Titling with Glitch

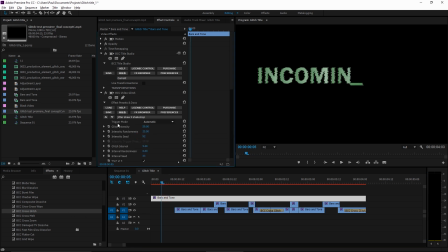(8:13)
We're just going to start with video glitch I'm going to use a different preset
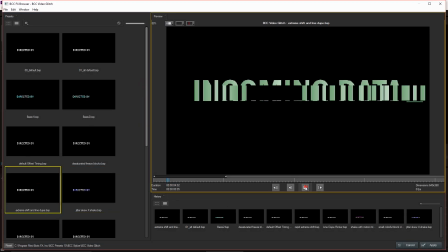(8:18)
I'm going to use the extreme shift you see this does some cool things
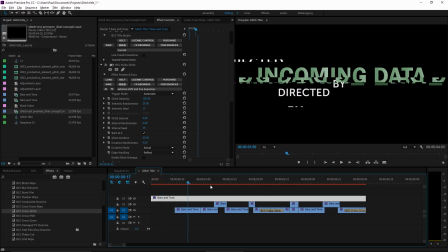(8:23)
I'll apply it there it is now it might be a little too extreme here so I'm going to go into that shift group again and turn the intensity of the group down to 50. And let's also add a little bit of a shake.
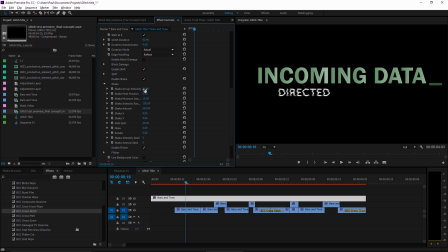(8:42)
But we don't want much so maybe just 8 on Y. The intensity of the whole group may be 25. And like before I'm going to animate this on the glitch intensity parameter here.
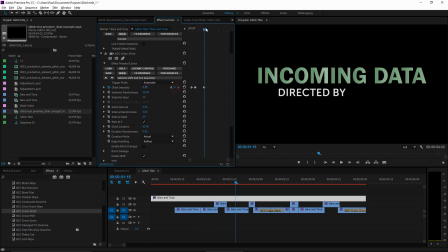(8:59)
So alternating between 0 and 50 looks pretty good. Here I can also copy and paste keyframes. And there we have quite a lot of glitching going on.
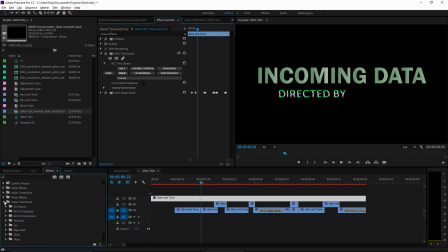(9:12)
Okay, now that's it for the glitch part, but to make everything else fit together a little nicer, I like to add a scan line effect. That's also in the stylized category. And scan line, I'll set up on the bigger text so you can see it. I'm going to take the size down to 1, softness down to 10,
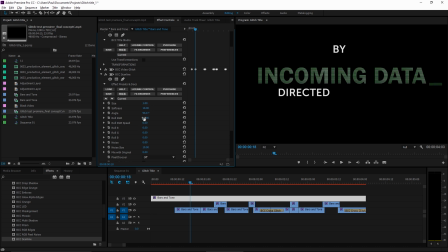(9:31)
the roll RGB up to 10, and the roll speed up to 10. Now, mix with original will soften the whole thing up even more. So increase that to 65.
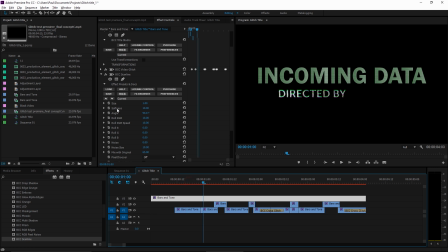(9:43)
And it just helps the text look a little bit more alive, more electronic. So that, check it out, I can just copy the whole clip.
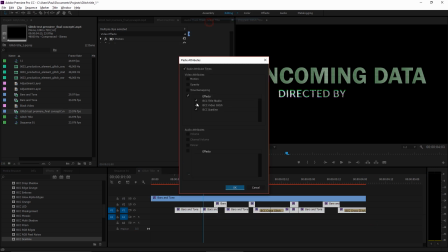(9:52)
Because it's going to be the same effect on all of these, I can paste attributes. Just make sure you only select scanline when you do that. Otherwise, you'll copy the glitch and the text effect as well. Okay, it looks really good.
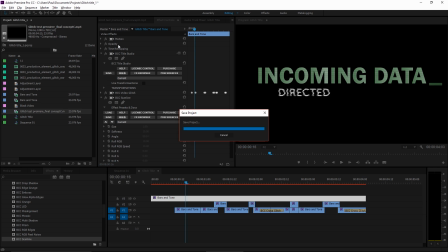(10:07)
On this top layer, again because the letters are so big, to me it looks a little weird to see big opaque letters like that.
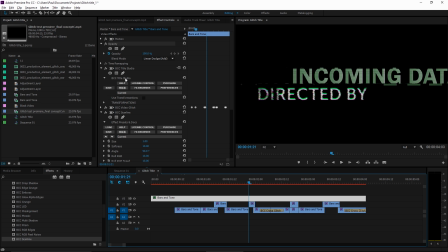(10:14)
I'm going to change the blend mode to add. And also let's add a glow. Going to be very quick about this. Going to do fast film glow right here. both the texts are going to get a film glow but they're going to get a different amount so this top one is
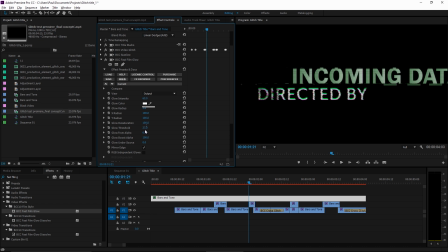(10:32)
going to be just a five radius going to take the threshold way down to like five and bring the intensity down to 40 so again makes it look more electronic more digital
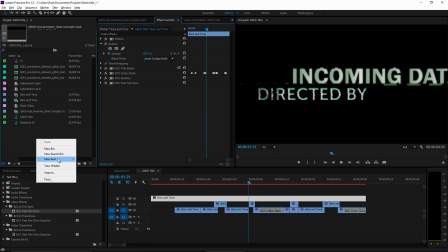(10:46)
everything underneath is going to get the same glow but this time we're going to use an adjustment layer.
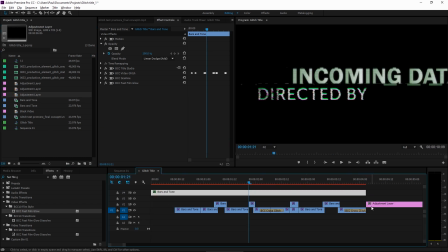(10:53)
And I'll show you why in a minute. Okay, so let's move this track up, put the adjustment layer like so, cut it off there. Okay, so let's put that film glow on the adjustment layer. Everything underneath gets the glow.
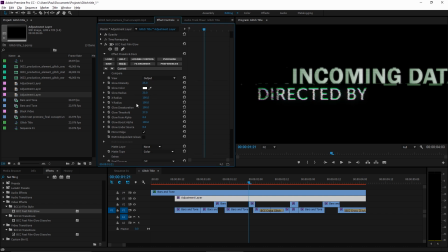(11:08)
So bring the intensity down to maybe 25. Radius is actually pretty good like that. Just enough to make it stand out a little. Looks good. Okay, now the The reason I used an adjustment layer is because I want to move all these titles together. Now we did a lot of cutting and a lot of layering.
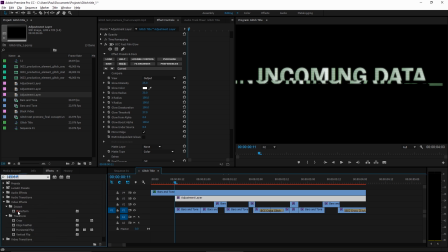(11:28)
So an adjustment layer with a transform filter, just Premier's default transform filter, will move all the titles at once. So all I'm going to do is create a keyframe here and move the position X about 100 pixels to the right, and that'll be it.
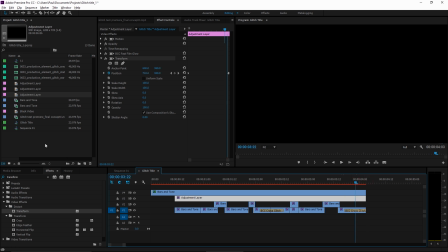(11:46)
Okay, and the very, very last thing I'm going to do to the scene is add a background.
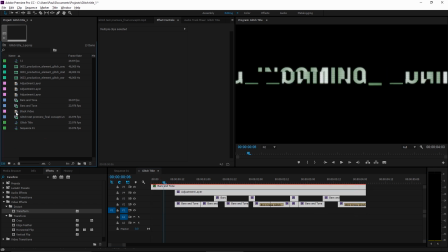(11:51)
So again, everything's going to come up one layer. And I'm just going to use a black video and apply a scanline to it. And again, I'm just going to use a preset. And the one that I like is fast and fine. So now having the top title as a different apply mode makes more of a difference.
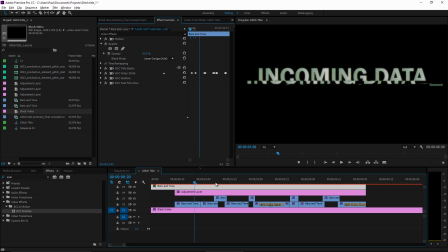(12:11)
You can even bring it down capacity-wise a little bit. Looks good. And there it is!
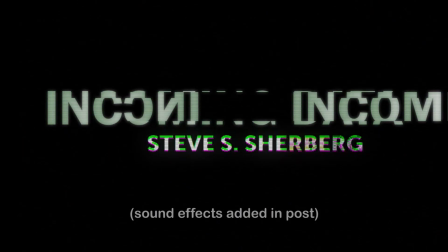(12:17)
So, thank you for watching. I have enjoyed making this tutorial. I hope you've enjoyed watching it.